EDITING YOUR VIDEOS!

What's going on, Ant Crew? My name is Andrew. Welcome back to a brand new exciting video. I always try to get Saki in at least some of my videos to say what's up. You guys hear that purring? Ooh, hey buddy. Alright, be free, Saki. Woo. That's not a great place for you to settle in. Thank you. Anyways, guys, a few weeks ago, I asked you to send me some of your footage for me to edit. I'd recently saw Peter Mckinnon's Editing Your Photos video, and I thought I would do something similar, except this time with videos. So just full disclaimer, I am 100% ripping off Peter McKinnon. Yes, it is true. No, but seriously, I did originally get the idea for this format of a video from Peter McKinnon, although it's slightly different. We're doing something a little bit different where I edit your videos instead of your photos. I just want to say real quick, huge thank you to everyone who was nice enough to send in some of your footage. It's honestly like a lot more work to actually take the time to send in some footage, because usually you have to send it through Google Drive and stuff like that, and it's just a bit of a pain. So thank you so much to everyone who sent in some videos. Sorry I couldn't get to everyone, so we're just doing 5 different clips today, but I really do appreciate it. The second thing I did want to mention before we jump into it is that editing is super subjective, especially when I'm editing videos and there's really no context of what the video is about or anything like that. It's just kind of weird, but it's so subjective. So if you guys disagree with me or anything like that, then just comment down below and let me know why. I'm always down to learn and start a dialogue with you guys about your personal opinions about editing and everything like that. And without further ado, guys, let's jump on the computer and start talking about these videos. Alright, so the first video came in courtesy of Dawson Voss.
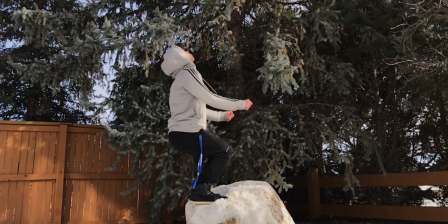Thank you so much for sending in this clip, and it's a super cool backflip, like in the snow and everything like that. The one thing I was thinking about was like, it's kind of sketchy doing a backflip off of ice. Like personally, I would be afraid of slipping, but he managed to pull it off. It looked super cool.
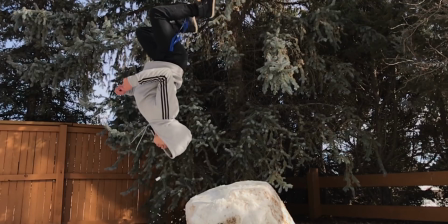So the first thing I noticed with this clip is that I think it was most likely shot on an iPhone, just by the way that it looks.
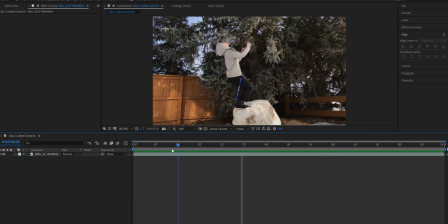That's what I'm guessing, or at least some kind of smartphone. The first thing I wanted to do is add some background separation. As you guys can see right now, pretty much everything was in focus that was inside of the frame, most likely because it was shot on a phone. So I went ahead and added Mocha to this layer, added into Mocha Pro, and started doing what's called ragdoll rotoscoping.
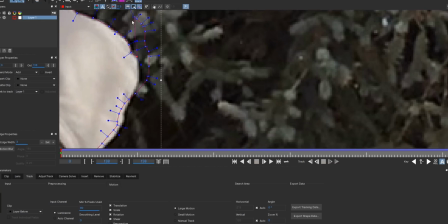Ragdoll rotoscoping is when you're masking out something that has like a lot of moving individual parts.
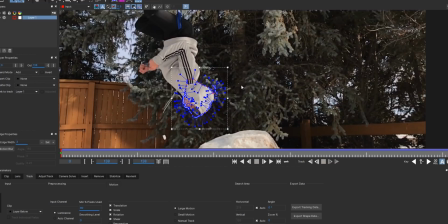So I'm trying to mask out this body, and what I could do is draw like a mask all the way around the body, the arms, the legs, the head, and everything.
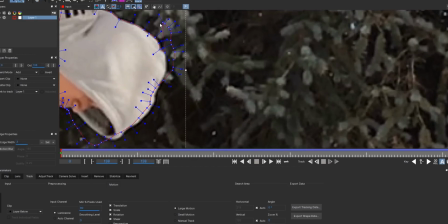Or what I could do is break it down by joints. So instead of masking out his whole arm, I could break it down at the elbow.
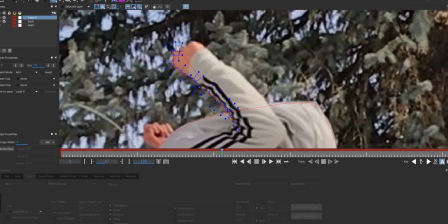So I just mask out this part of the arm, then the upper part of the arm. The reason people do that is because when you work with joints, there's usually 2 variants of motion. You have the actual arm moving itself, and then you could have sort of a sub motion of the elbow extending. So the arm could be moving up and extending at the same time, which makes it really difficult to mask.
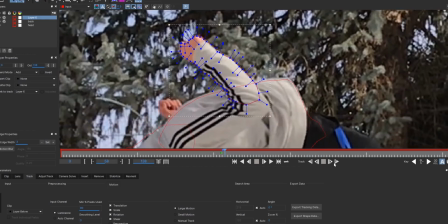By breaking it down sort of by joint, roughly, it makes it way easier to mask.
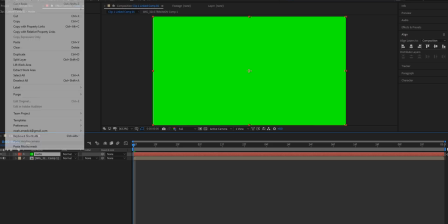So I did my best masking it. I added it onto this solid layer and used that as an alpha matte layer.
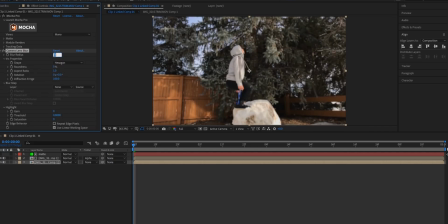Then I headed down to my base clip and I used the camera lens blur effect. This is by far the best blur inside of After Effects. Be warned, it's gonna hurt your computer, but it's worth it. And I just made the actual strength of the blur only about 3%. I thought that was a good balance because I thought it wasn't like overdoing it too much. And the other thing was I did mess up a lot of the rotoscoping, but that way by using sort of a low blur percentage, it sort of just blends in with the edges and you can't really notice it.
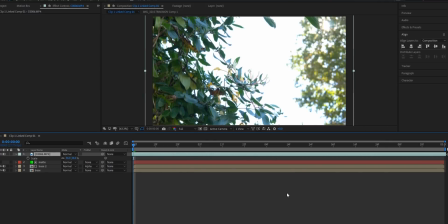And then I wanted to add some foreground leave elements to sort of vignette the backflip a little bit and direct the eye to where we wanted it to look. So I went ahead and took this footage of some leaves that I gotten a while back. I did a garbage mask around the leaves and then used the Luma key to key out everything but the leaves.
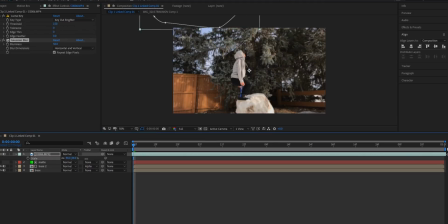I then blurred it up with Gaussian blur because I didn't need it to look like real camera lens blur, and then I just slapped it in there and color corrected it to help it blend in a little bit more.
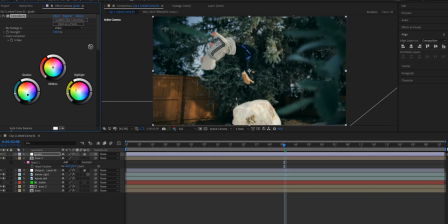After that, I went ahead and color graded everything. I color grade with the Red Giant's Colorista. It's a plugin for After Effects and Premiere Pro, and it's just my color grading panel of choice. I messed around with some greens and the highlights and everything like that. Did a tiny little S-curve in the curves and just sort of try to give it that winter sort of feel.
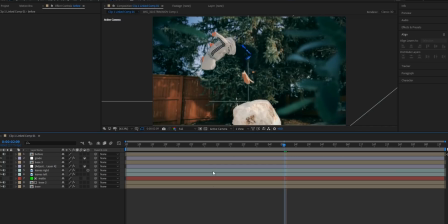After that, I messed around with some vignetting, and then I also used a Red Giant plugin from Universe where I just added some
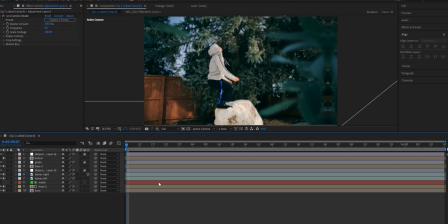slight little camera shake back and forth to sort of tie everything together.
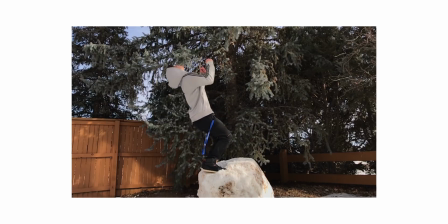And that was about it for this clip. So here is the before and here's the after. So that was all I did for the first video. Thank you so much, Dawson, for sending in your clips. The next clip comes from like the worst person ever, Aiden Robbins. He says, "Huge fan, my guy. If you don't use this, I plan to terminate my subscription promptly. Best of luck." Aiden is one of those fans who just like DMs me every single day, and it just gets so old. Probably the worst editor I know personally. I hate his videos. I turn on post notifications just to dislike them as soon as I get that notification, but I decided to take the time to edit his clip. because he's kind of my boy. So I love this footage.
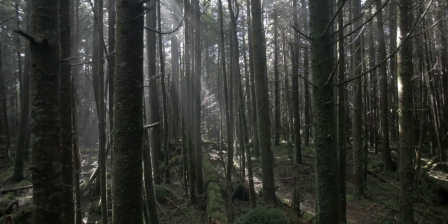It was shot in some kind of flat profile. It looks super good.
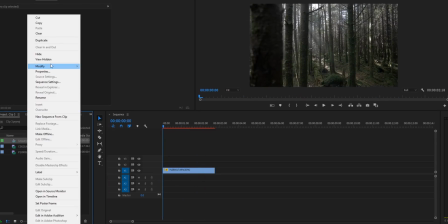The first thing I did inside of Premiere Pro was I thought this just had that cinematic feel, so I changed the aspect ratio to 2:3:5.
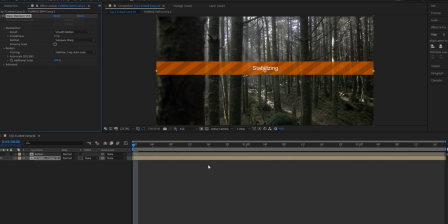The next thing I did was just warp stabilize it to get rid of a couple of those wobbles, and then the next thing I did was I added a solid layer and I added the optical flares plugin,
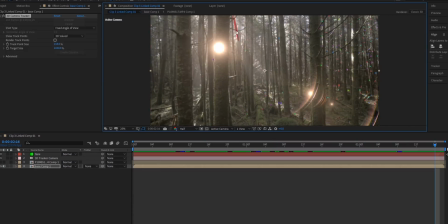and then I messed around with a few different options of different kinds of lens flares, and eventually I ended up going with this subtle little glint just to add a little bit more to the lens flare.
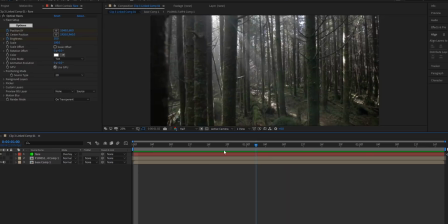There was already a bit of a lens flare already in the video. I just once again wanted to dramatize it a bit.
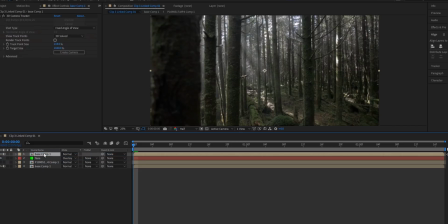So what I did is I duplicated this base layer. I drew a rough mask around the general area of the light rays, and then I added the curves effect, bumped up sort of just the overall midtones. After that, I just sort of did like a basic mask track, and it came out looking really sick.
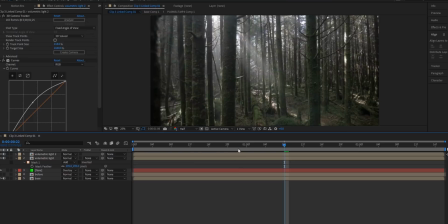After that, I went ahead and duplicated it a couple times, messed around with it a bit more.
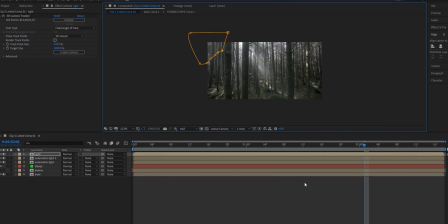I eventually made another one in this corner right here, add in some more light rays right there.
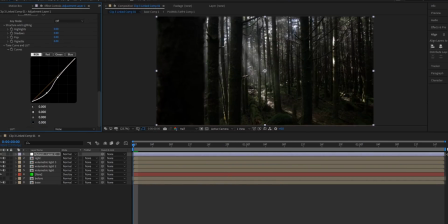After that, I added an adjustment layer. I pushed a lot of blue into the shadows and then a lot of orange into the highlights,
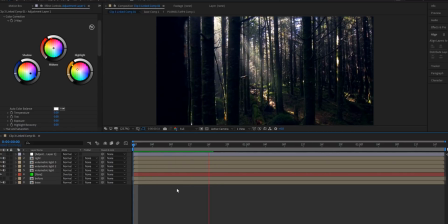and then I did a bit of a contrast S-curve inside of the curves and messed a little bit around with adding some red back into the midtones / highlights. And that's pretty much all I did for this shot. I think it turned out pretty sick, and I feel like it sort of got this like Lord of the Rings vibe.
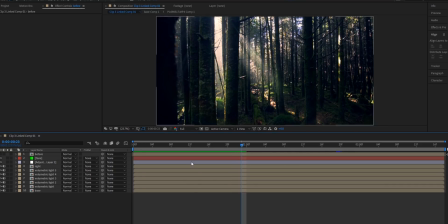Like I could totally imagine just like an elf standing in one of those light rays. Maybe that's just me, I don't know.
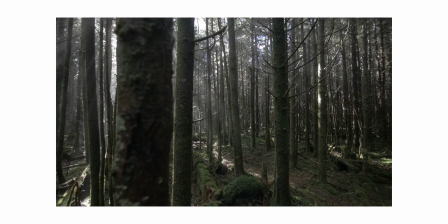But yeah, I think it turned out pretty nice. Here is the before shot, and here is the after. Shout out to my boy Aiden Robbins, you already know, and that's about it. Alright, so the next shot's coming courtesy of Kafia Chowdhury or something like that. I'm so sorry, I'm positive that I'm butchering your name, but thank you so much for sending in these shots. They're straight off your SD card, which I really appreciate. And he said that he got them on a trip last summer, and it looks like a really cool trip. Next time you go, invite me.
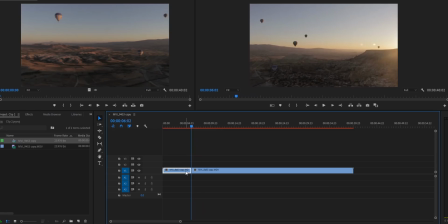So he sent me a couple different options, but the one I ended up going with was this sort of slight panning across the sky with these hot air balloons. Super cool. So the first thing I did is I just messed around with the speeds and everything like that.
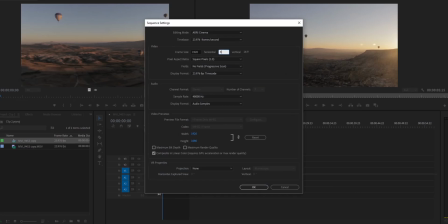I did change this to the 2:3:5 aspect ratio because once again, sort of had that cinematic feel.
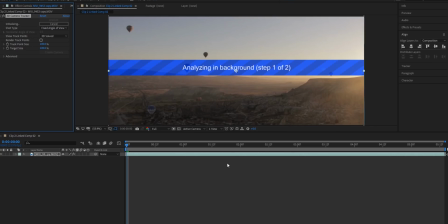And then once I was inside of After Effects, I went ahead and 3D tracked the layer. And what I wanted to do was just add in a few more hot air balloons. I thought it would be super easy to do. So I went ahead and took this one hot air balloon, not too far in the back, but not too far close either. And the other thing was the sun wasn't sort of shining on the side. It was pretty much a silhouette. And then I did a garbage mat around it. I added the Luma key effect, and then I was having trouble actually seeing it, like what I was keying out.
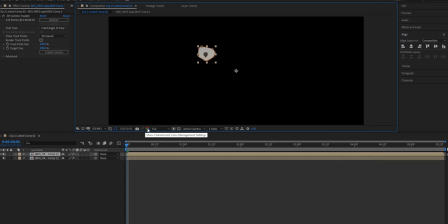So a really useful tip for trying to get like accurate keys is to go down to this RGB button, select that, and then select alpha. And then when you bring up the threshold of the Luma, everything that is white is going to be visible, and that way I had a better idea of what I was actually keying out. Once I did that, I freeze framed it so that it wasn't going to move, and then I made it a 3D layer, parented it to the null 1, and then I just repositioned it inside of the frame. After that, I duplicated a few more times and just moved all of them over in a few different places, just moving it inside of the 3D space, and I just added a few, not too many. I didn't go overboard. I might have been able to add a couple more if I really wanted to, but I wanted it to look realistic. I think if there's just like a swarm of hot air balloons, it would look pretty unrealistic, so I tried to hold back a bit. Oh, and then one thing that's super important that I forgot to mention is I used the curves to sort of haze up the ones in the background. As you guys can see in the beginning, it was too black, too dark, and if it was actually that far back in real life, it would be sort of hazed up by the clouds.
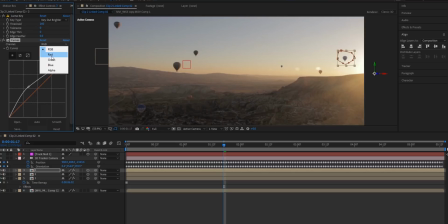So I just used the curves to sort of haze them up a bit. I messed around with this turbulent noise.